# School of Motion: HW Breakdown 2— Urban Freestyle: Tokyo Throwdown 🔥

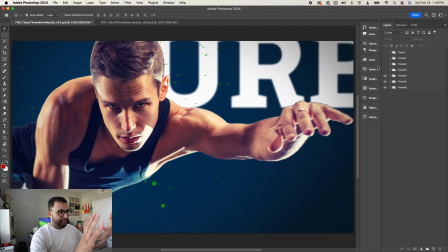4:12 He's in his move, and it's like the depth of focus is centered right around his face too. So then you have the element of like the texture, the text coming in, so you kind of get the implication that something is going to be coming in, and then it lands on the actual title of the show,
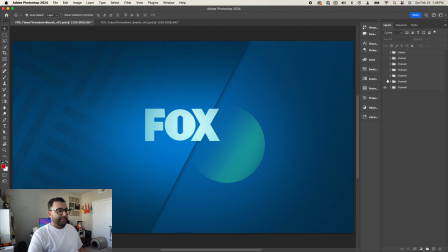4:27 and then it lands and transitions into the network logo lock. So these came out really well. I like the way this is balanced, the texture, the slant playing off the X, I think was a cool like little like thing to add, pop to add to it.
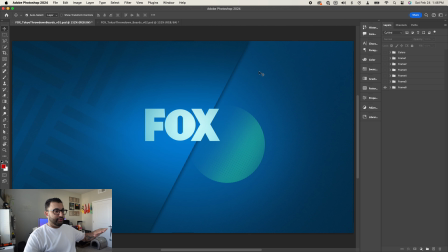4:42 I think the drop shadow is definitely adding some depth between the two layers. So overall, I think I came out pretty well.
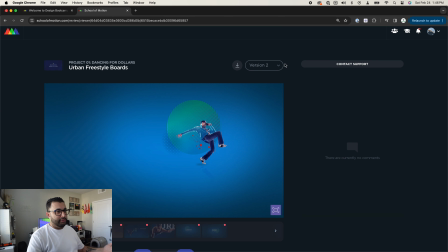4:48 So let me show you what happened with the review. This is actually what came out of it.
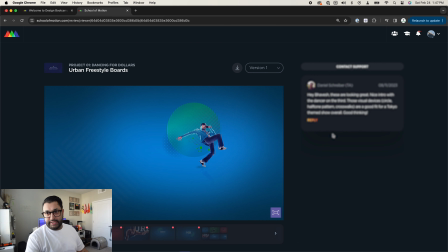4:54 So there was a lot of feedback that came through with it, especially in this frame.
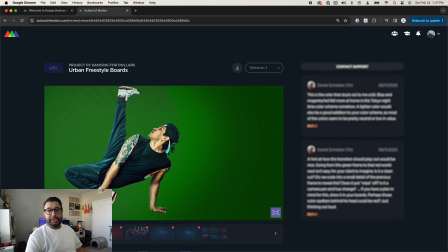4:59 I'm not going to go into detail what was actually said, But in the instance of what's going on, it was just the color blend between the two. How is this going to play out? It's very harsh on the eye.
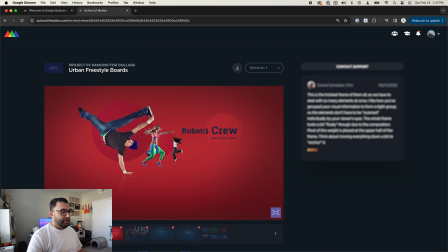5:09 So really kind of reworking some of the color, especially in here, and then also kind of introducing how things are going to transition. So from frame to frame, show a little bit of a hint of how things are going to move. And so it's a lot of it.
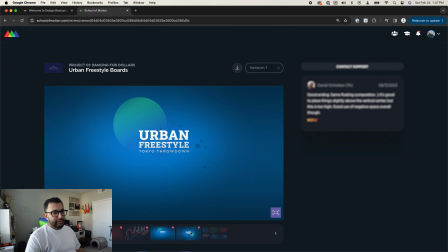5:23 This one tracked well. He really liked this one. And logo lockup, it's just playing with placement and things like that. It's floating a little too high here. You can tell like the bottom half has a little more. So just things like that, just recreating a better version for this next one.
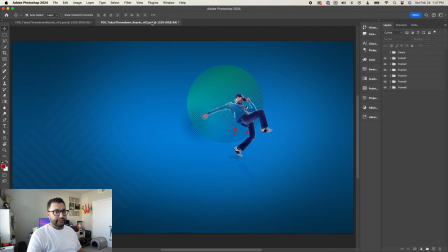5:41 So let's jump into that next one. So here we have version 2. So a lot of the frames will still be the same. So some of the ones that were balanced well, that just needed a little bit of tweak here and there, you won't really notice too much, but it does play in some of the other scenes where you'll see the difference.
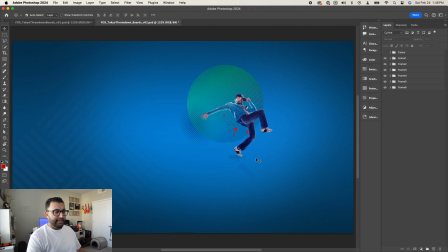5:57 So you can see the drop shadow there is added and stuff like that, so giving the element of a floor there a little bit too. So now this one is going to show really like what I was thinking in my head about how this would play out. So it's playing with Z space. So you'll see characters introduced like this, as like one comes in and then one will follow back into Z space and kind of get more blurry.
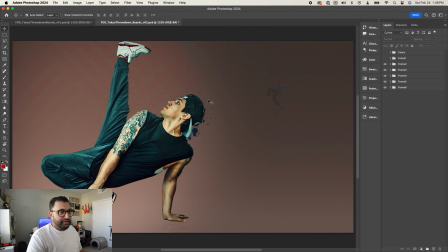6:16 So there's that first shot. Here's that second shot, as I was mentioning. Kind of reworked the color scheme a little bit here. You know, I was running on time. I'm not sold on this color right now still, but you can see bringing a little more implication on like movement.
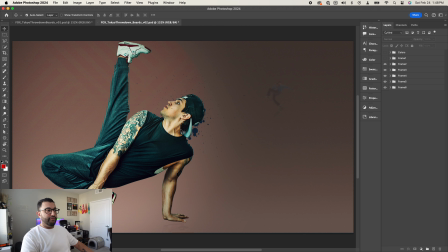6:32 You can see that guy blurred out in the background. This guy's more in focus, so you can see like that push kind of happening.
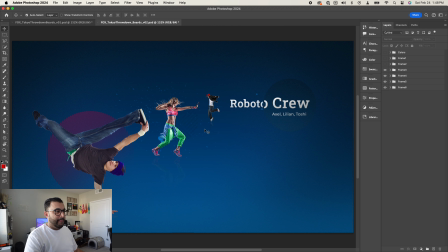6:38 Same dancer, same kind of splatter. Here I changed the whole color scheme altogether. I, kind of spaced out the dancers now, bringing a little more depth, replayed with the size a little bit too, and then kind of recreated a different color that would, I think, blend better here.
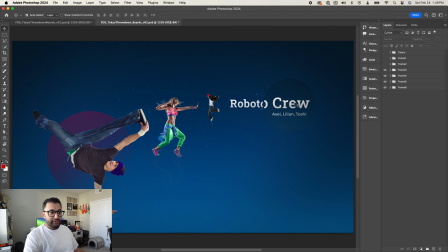6:54 The type is still the same, just a little bit of a change in like positioning. Just playing more off the thirds on that right hand side, and then really playing with the thirds on this left hand side, and just kind of balancing the two.
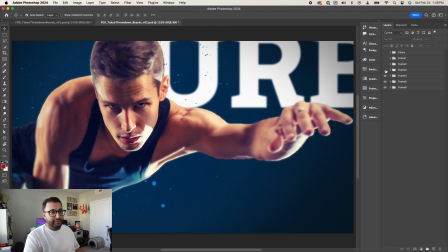7:06 So you can see color changed on this one pretty heavily. This one pretty much stayed the same. I didn't really do anything to make any difference. I think the paint splatter changed the color of it. But ideally, this one tracked pretty well in reference to review.
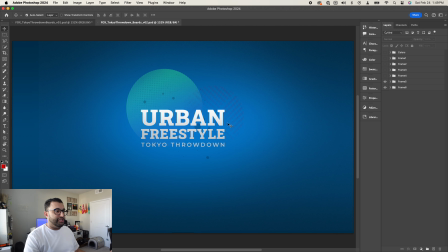7:22 It's landing on that logo again. Did not change much, but just the positioning. And I think I changed out the secondary type here too.
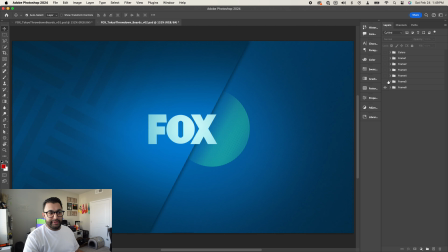7:29 I think I threw in a different font. And then it just lands on the same logo lockup that we had before. So didn't really change too much here. I think a lot of this stayed the same. And I think a lot of that kind of reflected in the review too.
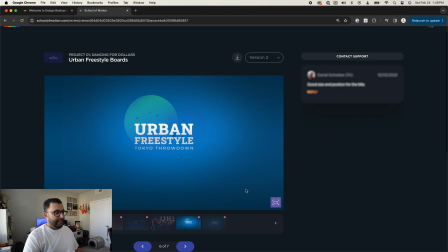7:40 Let's go into the second one here. And you see the final setup of the boards.
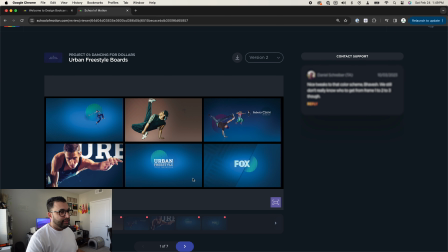7:46 Seems like it blends a little well. Very heavy blue, right? But yeah, it was tough to play with that other color, especially introducing it as like a full background color. So I just decided to stay with like that blue tones that they gave us in the color palette. So you can see some of the feedback.
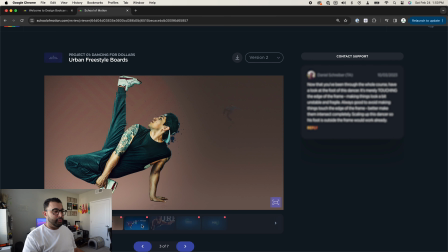8:05 It's still playing with color, still kind of come with a better blend of things too, just framing things like that.
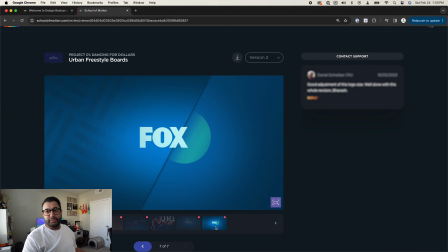8:12 So if I decide to do a different iteration, I probably will do round 3, but that's the design. And that's it actually.